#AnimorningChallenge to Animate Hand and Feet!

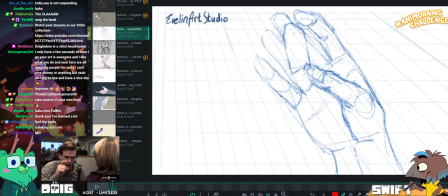[83:17]
Oh my gosh, I wonder whether I've always thought you were two different people, Evelyn. And all along, you were you.
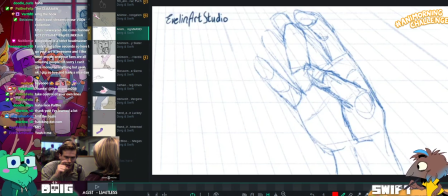[83:25]
Okay, let's see. Have a look at this. Evelyn's like, get me.
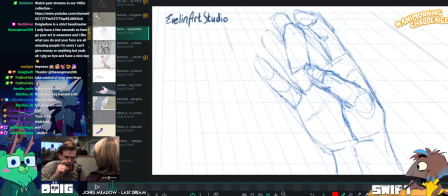[83:36]
You were here all along. I think I thought Everything is Nand was a different user.
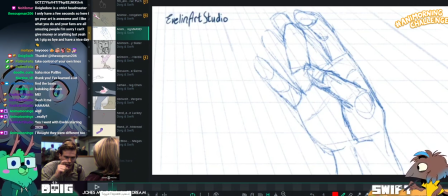[83:43]
My goodness. I've been talking to you this whole time and didn't even know.
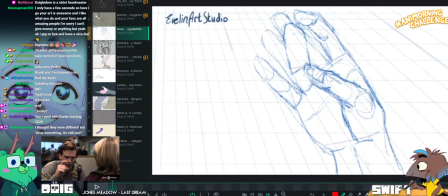[83:49]
After everything, it's still you. Oh, Dark Vault. A nice reference. Ooh.
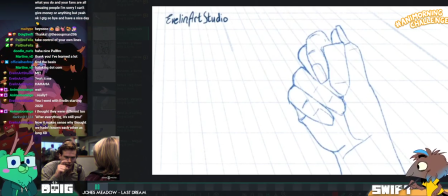[83:56]
I saw this one on Twitter too. This is lovely, Evelyn. Like, you definitely used reference for this, right?
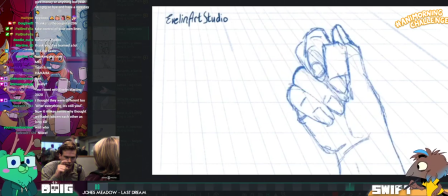[84:04]
Because the subtleties here are really nice. The drawing is really nice too, Evelyn.
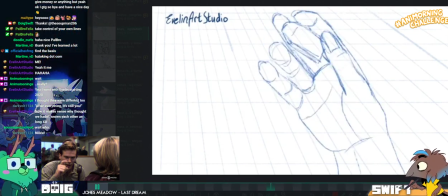[84:10]
Like, your drawing's come such a long way. I particularly like this little fold,
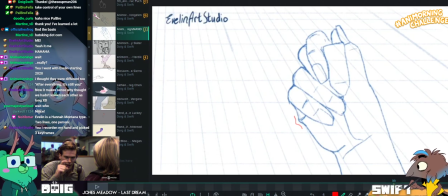[84:18]
which is something you don't see people do a lot, but I totally get that. I get that too. Yeah, fold represent. People never draw that. It's so nice to see it.
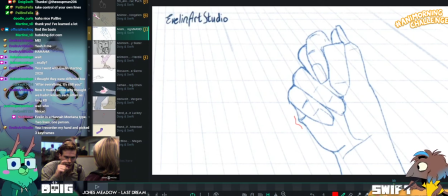[84:29]
Like, this is the stuff that you get from looking at reference that you might miss otherwise if you just drew a hand.
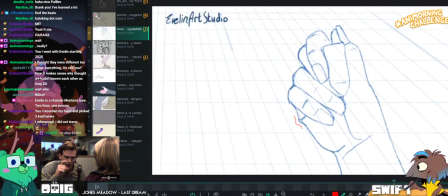[84:37]
Oh, you picked three keyframes. Let me see if I can find them. Keyframe challenge.
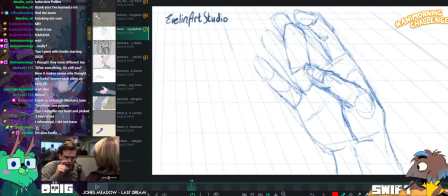[84:47]
Well, I'd assume the first one's a keyframe, but I feel more like
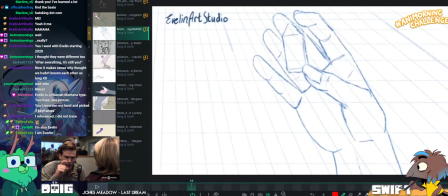[84:55]
this one is because it's more cleaned up. But maybe you work like differently to me.
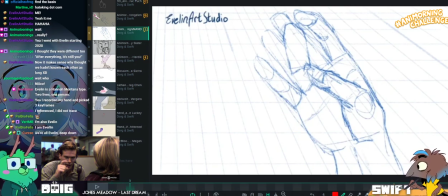[85:01]
Maybe this is like a reverse situation. So maybe the messier ones are actually the keyframes.
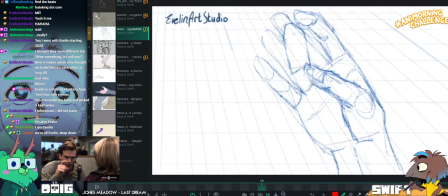[85:05]
So maybe this is keyframe one. And then that's keyframe two. And then that's keyframe three.
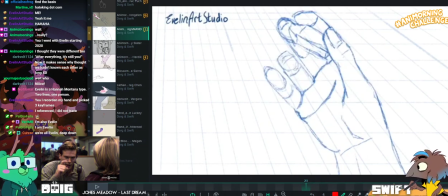[85:15]
Did I do it? Did I win? We're all Evelyn deep down.
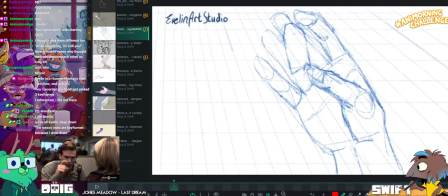[85:25]
It does make sense. Yeah, the messy ones are the keyframes because I drew them.
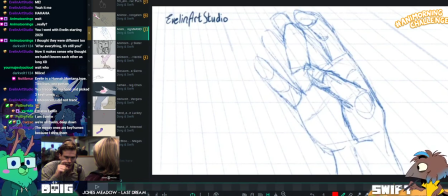[85:31]
That makes sense. Yeah, lovely.
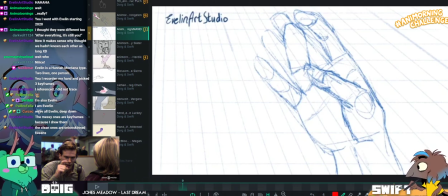[85:38]
It's just for me, keyframes always end up being like the really clean, nicely done drawings, and then everything in between is like horribly messy. Yeah, but you don't draw them clean to begin with, so it makes sense that like the ones where you're plotting it out and figuring it out are rougher.
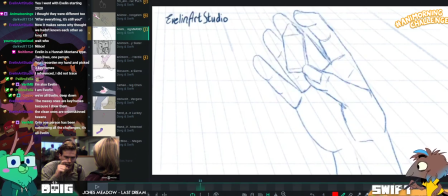[85:56]
Yeah. Lovely, lovely, Evelyn. I can see a lot of like rotation happening here.
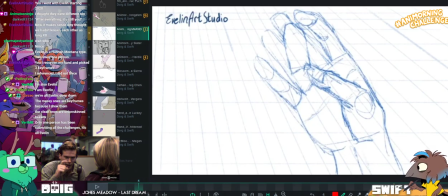[86:00]
It's a nice way to use the reference, for sure.
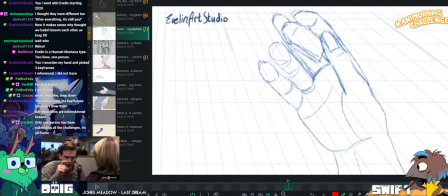[86:08]
Feels very convincing.
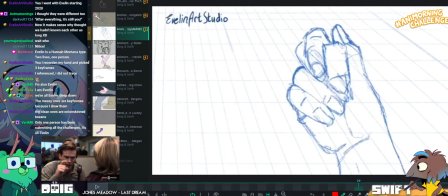Again, we see here the hand closing with the little finger first.
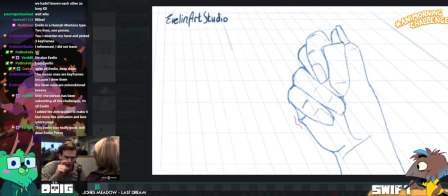[86:29]
I think this is lovely and soul. Evelyn says, I added the anticipation to make it feel like animation and less rotoscoped.
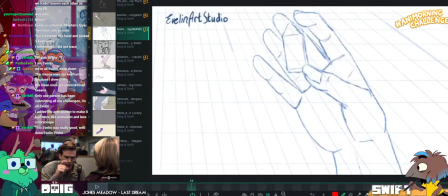[86:36]
Oh, nice, Evelyn. What a great lesson to take from this as well. Is I was going to say like that.
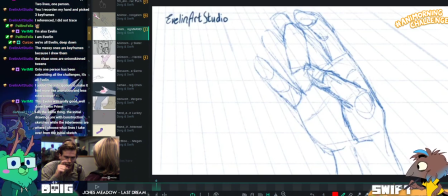[86:43]
Don't be afraid to exaggerate and change things to make them read better as an animation. I like that you even got a grid in there, by the way. Like, thank you. The grid gods have been appeased.
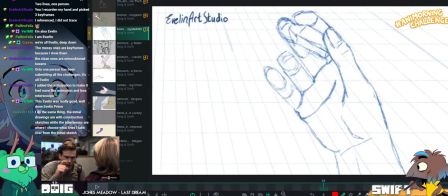[86:56]
Yeah, I was going to say, don't be afraid to add and embellish and change the drawings to make them read better.
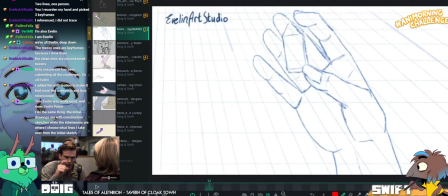[87:02]
So adding in that anticipation is a really good example of you doing that. Because it feels very satisfying with the anticipation.
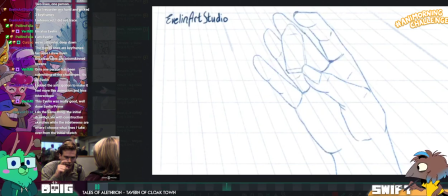[87:13]
I honestly don't have too much to say about this, Evelyn. Like, I think you could clean it up a bit. Maybe if you cleaned it up, we'd be able to see more of the inconsistencies.
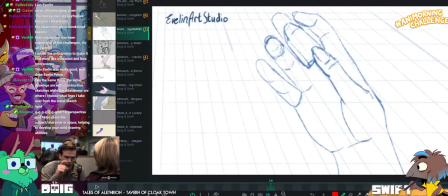[87:21]
But as it is now, like, this is lovely.